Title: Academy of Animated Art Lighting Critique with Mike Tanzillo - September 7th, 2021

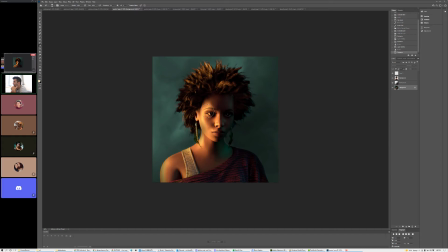[33:07]
But I think probably the spec only light would probably give you the best results. Oh, I'll try it. Yeah. But yeah, and I also love the comment of the dark background because it is true. Like, if there's a lot of contrast in the character, having a background that feels like it's not in the same lighting scenario is good.
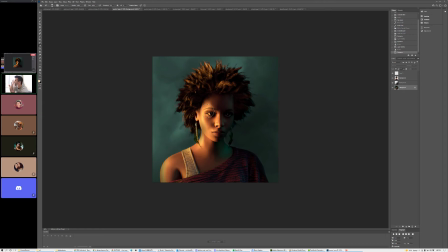[33:27]
Or it's bad, I should say. Making it so that there is some kind of like shadow fall off in the background will really help out a lot. More so too because the darker the surroundings on on an object, the lighter the object itself feels.
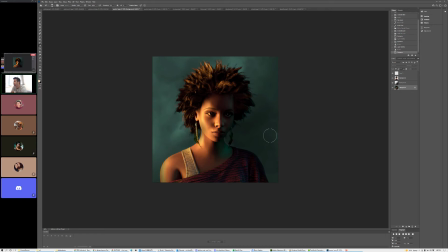[33:43]
So, but yeah, these are looking great. Thank you. Yeah. Thank you for the advice, Kat. Yeah, of course. All right, cool.
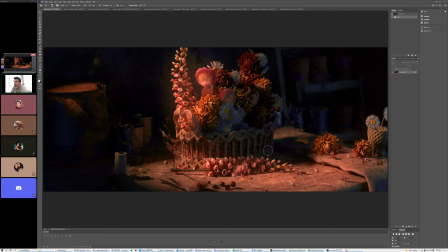[33:53]
All right, so we will do Anton's and then I will jump back over into Theo's.
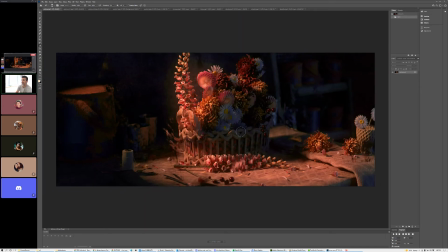[33:59]
Okay. Anton, great stuff. Looking really beautiful. For me, the one thing that's kind of missing is bounce light from so we've got this light coming in this way.
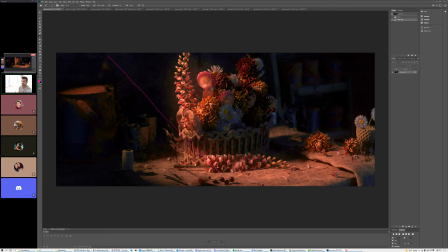[34:19]
It's hitting the ground, and everything in the key, everything that's being hit by that light is warm. Everything else is a little bit cool. What I tend to do, and what I've seen in my own observations of the world,
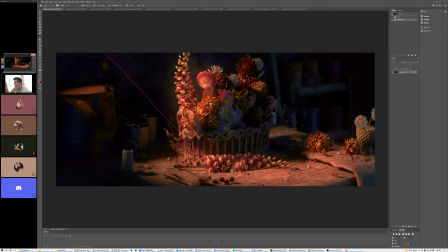[34:36]
is that when you have a light that's kind of this bright in a dark surroundings, you're gonna get some light that bounces up in here. And so for me, I would, and I'm going to get to the other aesthetic motivation here in a second. I would put
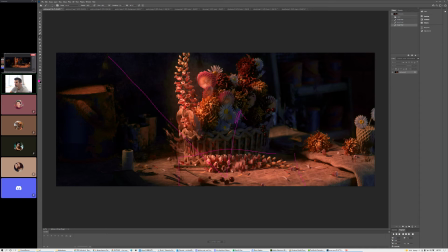[34:55]
like an area light right here or a bounce card or something and push more light into this, more warm light. Because I think, so that's my justification. Now it's my aesthetic reasoning. the cool light on these warm flowers is kind of pulling out some of their saturation and pulling out some of their value.
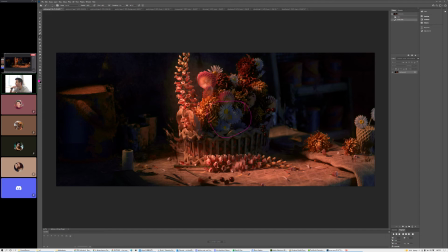[35:15]
So we're like, especially these white flowers now just kind of feel, with the yellow interior, now just kind of feel gray. And by adding warm light, it'll make them brighter, and it'll make that yellow stand out a little bit more.
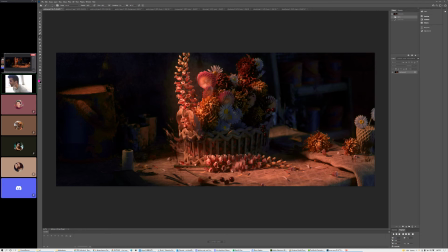[35:29]
And honestly, it would just kind of like fill this whole area with warmth that would really allow it to stand out from the background. Because I love the perspective on it. It's just that would be my main focal point for that.
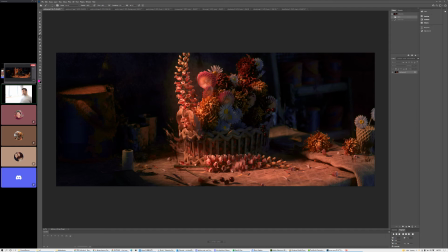[35:48]
The cherry shader looks good. I think it's a little bit dark, like a touch too dark. I would brighten it up just a little bit. I played around with the idea of adding more like subsurface or something to it, but their skin is pretty opaque, so I think that's good there.
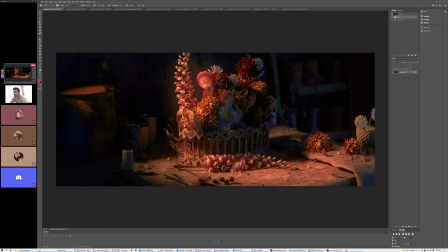[36:06]
Also, like, the specular highlight feels a little bit tight. It feels almost more like a marble than it does, because the skin has some texture to it that would break up that highlight a little bit more. Compositionally, I'm feeling pretty good about it. I don't know if anybody else has any thoughts.
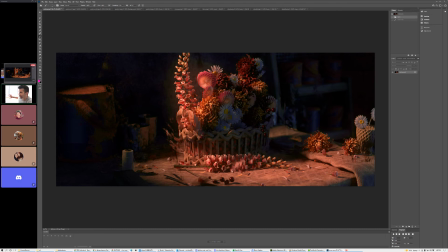[36:28]
I'm moving around the space because it just got really sunny outside, so I'm trying to make sure I see everything. This is interesting right here. I'm not quite sure what this is. I don't know.
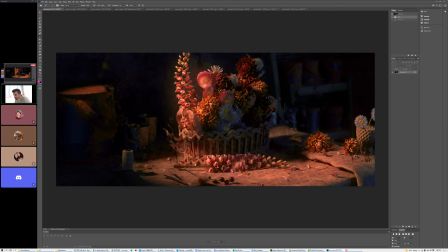[36:46]
Let me make that a little smaller. There's something happening right here that almost feels like a smudge over top of the image. Just make sure you look into that. And
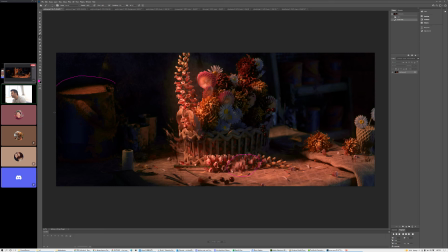[37:05]
yeah, give that a try. I think that'll be good. Does anybody else have any thoughts? Oh, the shader on this feels a little bit consistent. Like, it'd be cool to get a little more variation in the color if possible.